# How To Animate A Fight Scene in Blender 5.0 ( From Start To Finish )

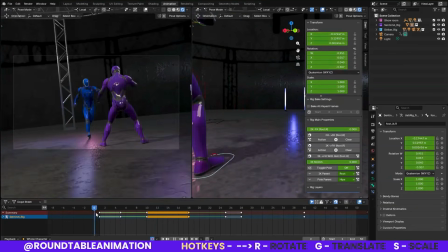So there we go. You see the lunge there, right?
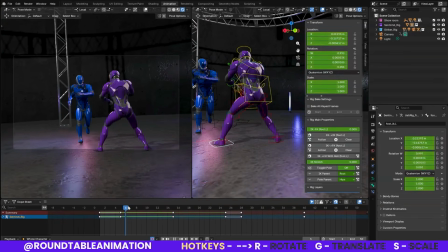And then for this other foot, we're going to keep, and we're just moving this pose, keep this foot stretched out like this.
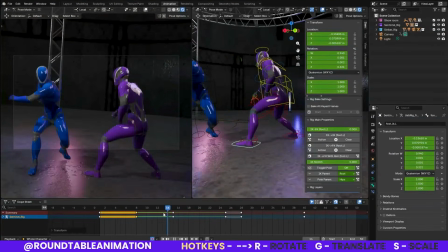So now it has this sort of like feel of one side to the other, right?
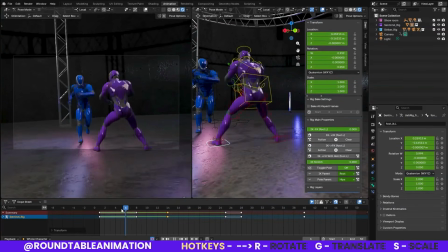And I also still want to move this a little bit forward so the body moves last.
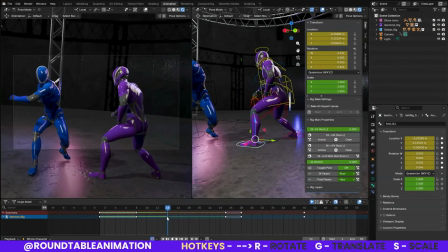We have the shuffle of the foot first. And right now I'm just playing with the foot placement of our character, right? There.
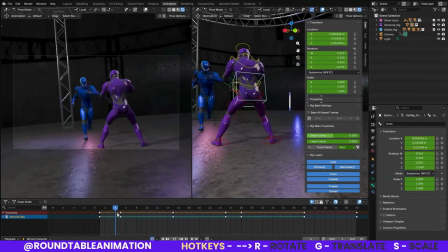So now that we have that, if I want to, and again, it's up to him, is where you can use your stylistic
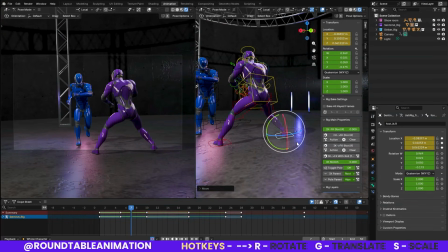variations where you can have him slide up or lift a foot up a little bit like he's really lunging it out there, right? So you, depending on what your camera's doing, really make it seem that's happening, right? So there's like a slide, like a lift there. Boom, you can see that.
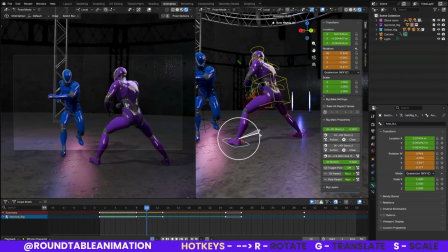And then from here, same idea, I can lift it. It's not in camera, so normally we wouldn't necessarily spend the time to do that, but it takes nothing to just lift the foot once we have our timing straight. So now that we have that and we have our timing a little bit set there,
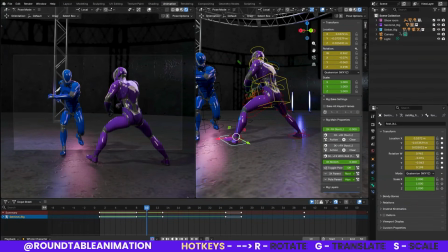we're going to go ahead and fix now the arms just a bit to work with the posing here. Now his arms are coming up here,
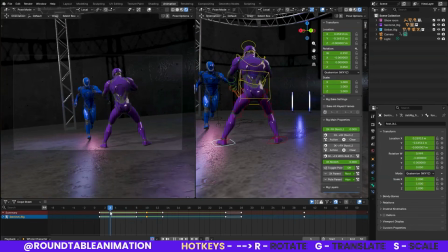but I want to say we can also take a little bit from the reference and exaggerate
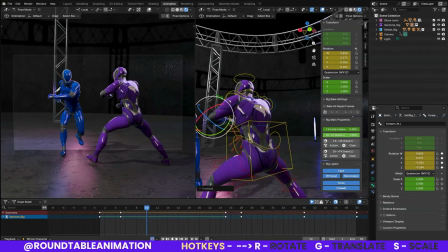maybe this pose in here.
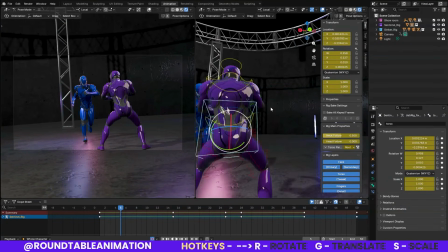Let's go to 5, save all my frames, and
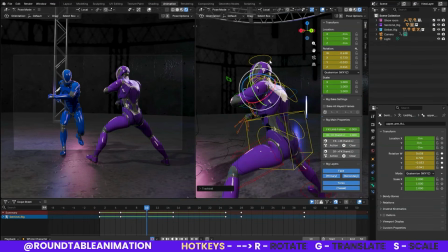from this pose, keep it a little exaggerated.
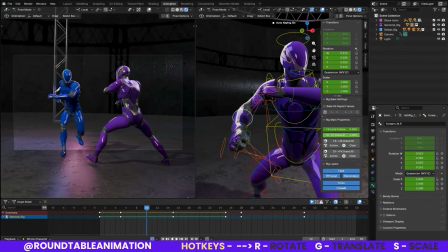Bring this up.
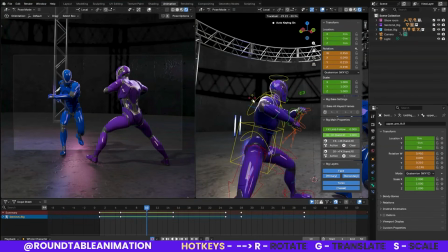Maybe bring this out a little bit. Move the torso.
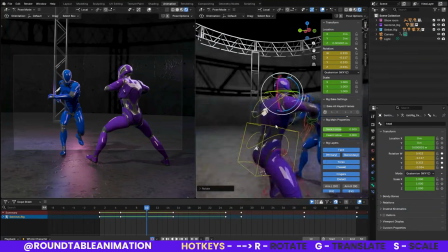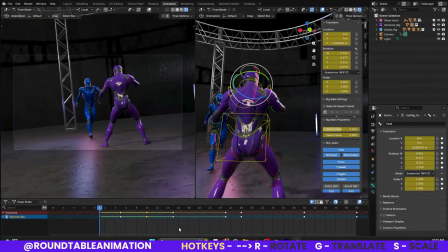And then that kind of gives a little bit of a motion, right? And then we can also then fix that into the next pose, right? Because it bends, and then in between the two, while it's coming up,
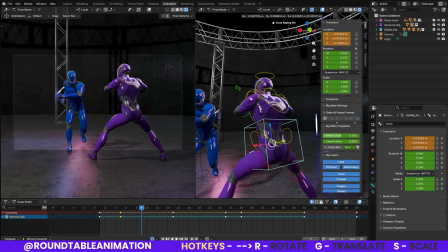we want to bring maybe the body up a little bit, because if he's jumping, then there's going to be a little bit of elevation into the pose, right? So you have our squash and then our stretch. It's not really much, right?
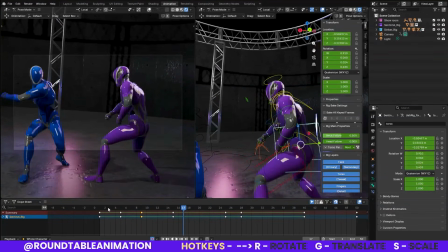It's not much, you don't have to do a lot, but from then on it lets it flow, and then we'll fix the overarching with the arms here. But that's like our first, putting a little in-between pose there.
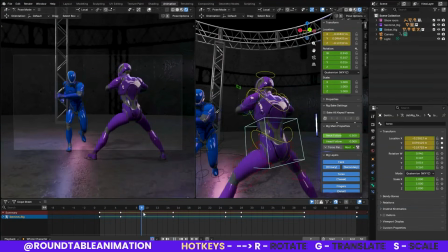And I staggered it, right? There was some on 5, there was some on 9, but we landed it into where we feel like,
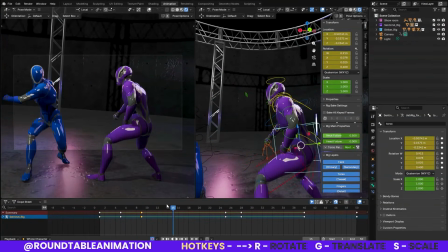okay, we have some motion here until the pose here on 15. Now I do want to fix this where we have this motion here until here, and all I'm really gonna do
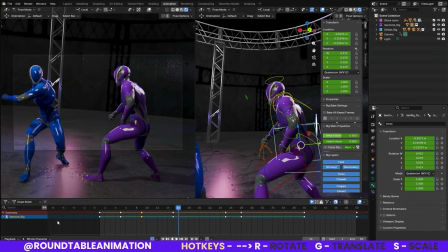is have him settle into the pose. Again, luckily we have our reference here we can use.
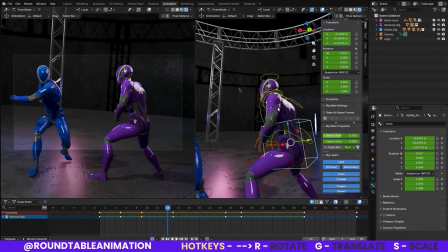And this arm, I want to continue on that motion past
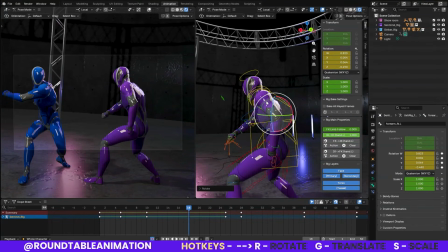the where it ends off, where it has a little bit of swing from that movement. So we have this here, and believe it or not, I may, and I know it's my first time doing it,
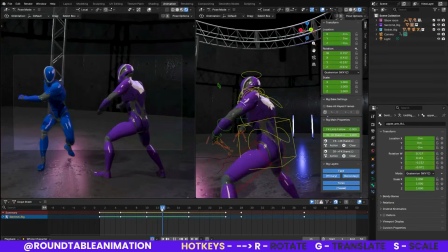delete this frame just to see if the interpolation with Blender is a little bit more natural.
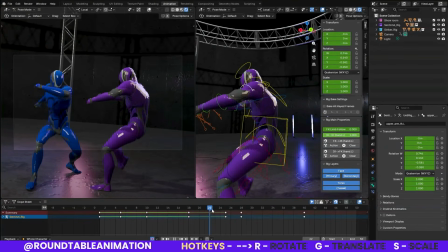And it is just a bit. There's a few more tricks we can use to make it feel a little bit better. We let that arm hang a bit.
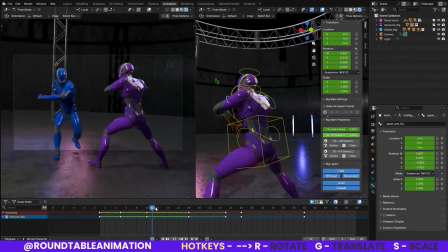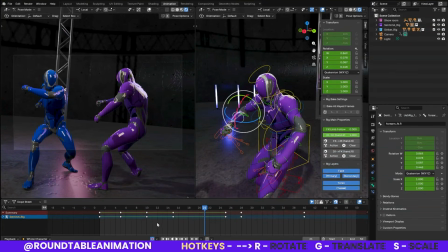We might bring this up just a tad beforehand, just to really give it that
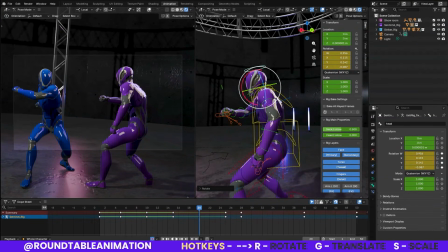overarching, right? Keep our head towards our subject. Good. And then the last thing I'm going to do is let this arm, this bottom part, delay a little bit.
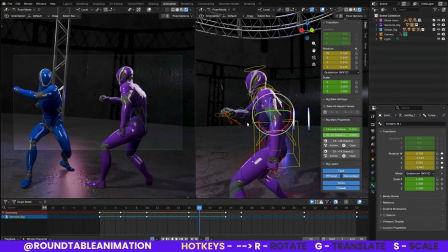And then maybe let this delay just a little bit. It's not much, but I think it will make a difference when we bring it together.
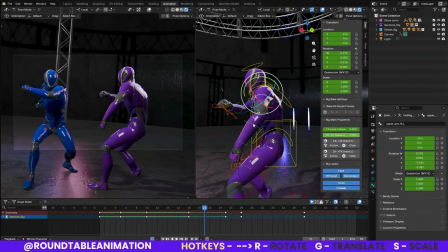And the one thing I'm going to do right now, there's something called like a linear path. I know Blender, what it does, it shows you like these straight lines to let you know it's going from one key pose to the other one very straight.
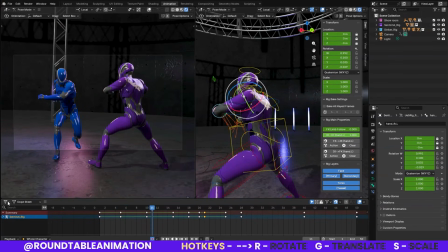But if you want a little bit of a spline, which means that the curves are headed to each one
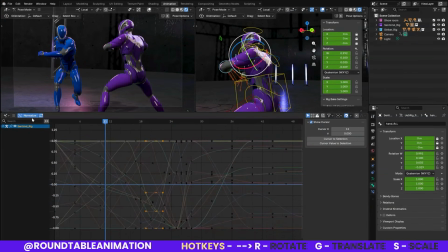pretty, this is probably a little bit confusing for a beginner, so let me explain this a little bit easier.
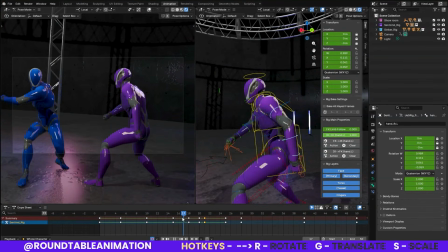Right now it's going to one pose and another pose, and we're adding in-betweens on there, but what it's doing really is getting there the most static way it can.
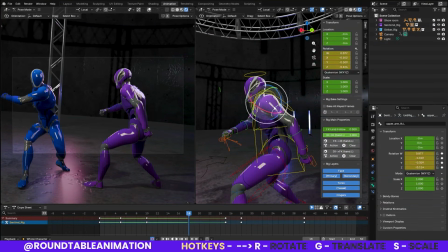So what I can do with the controls specifically, especially for anything that's swinging, I'm gonna adjust the interpolation mode from linear to Bezier curve, and that will give it just a little bit of a swing in between.
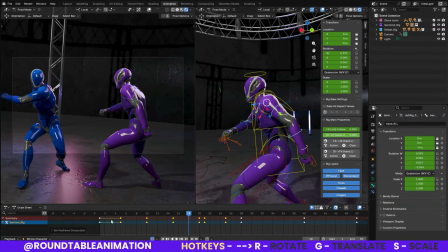What you'll see is that in between these keyframes,
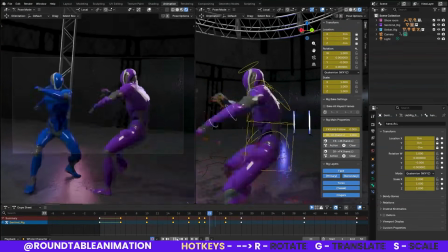there's going to be a little bit of a natural swing now that you'll see with the arm that wasn't there before.
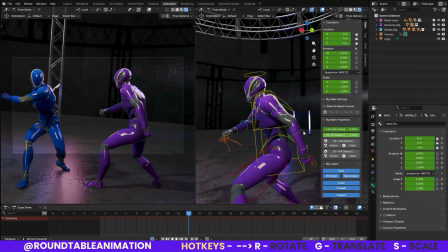We can, using the keyframes, continue to exaggerate it. So let's say if I bring this here, I can actually do this. I might break the model a bit to take it off the, like a different thing with the elbow a bit.
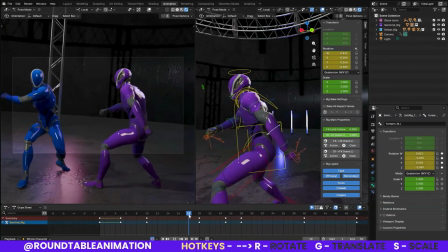I don't want to do too much because I don't make it too cartoony. but you can see that even just that hang there makes it feel just a little bit organic, right?
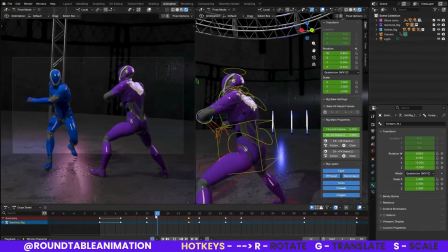And we keep doing that.
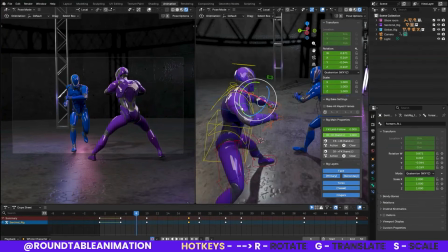I think for anything, especially for the other arm too, and maybe even the torso, we would do that.
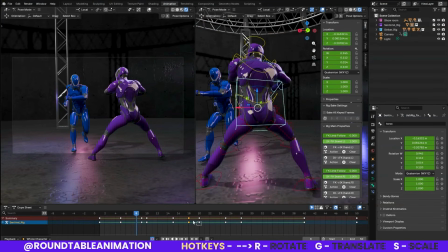We just want to do on everything. Like I wouldn't want to do it on the feet. I want to keep that pretty stagnant.
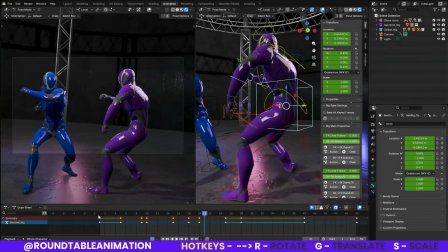So then now this should feel pretty fluid.
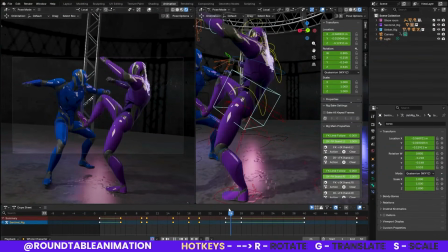So now that we're cleaning this one up, I then want, of course, that foot is just not working at all.
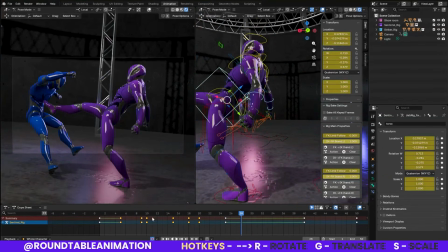So we're gonna fix that pose next.
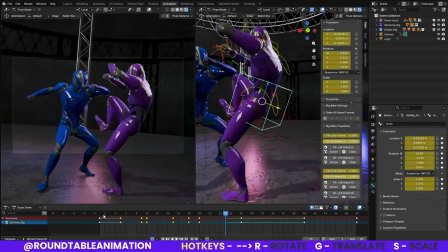And from here, this pose is pretty good. This one is actually pretty good. I'm actually pretty satisfied with what's coming there.
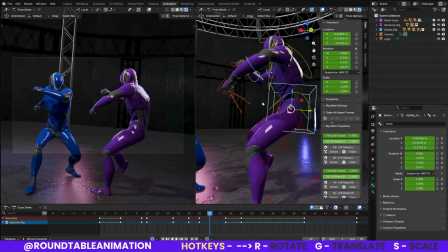I would say the only thing I would probably want to do, and this is just my eye,
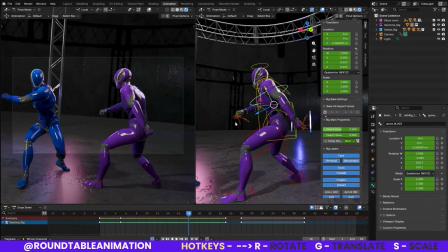is once we're here, I would want a little bit of a bend, maybe save this keyframe and then just bend it. At this point, I'm not going to be saving all because now every keyframe has a little bit of an action.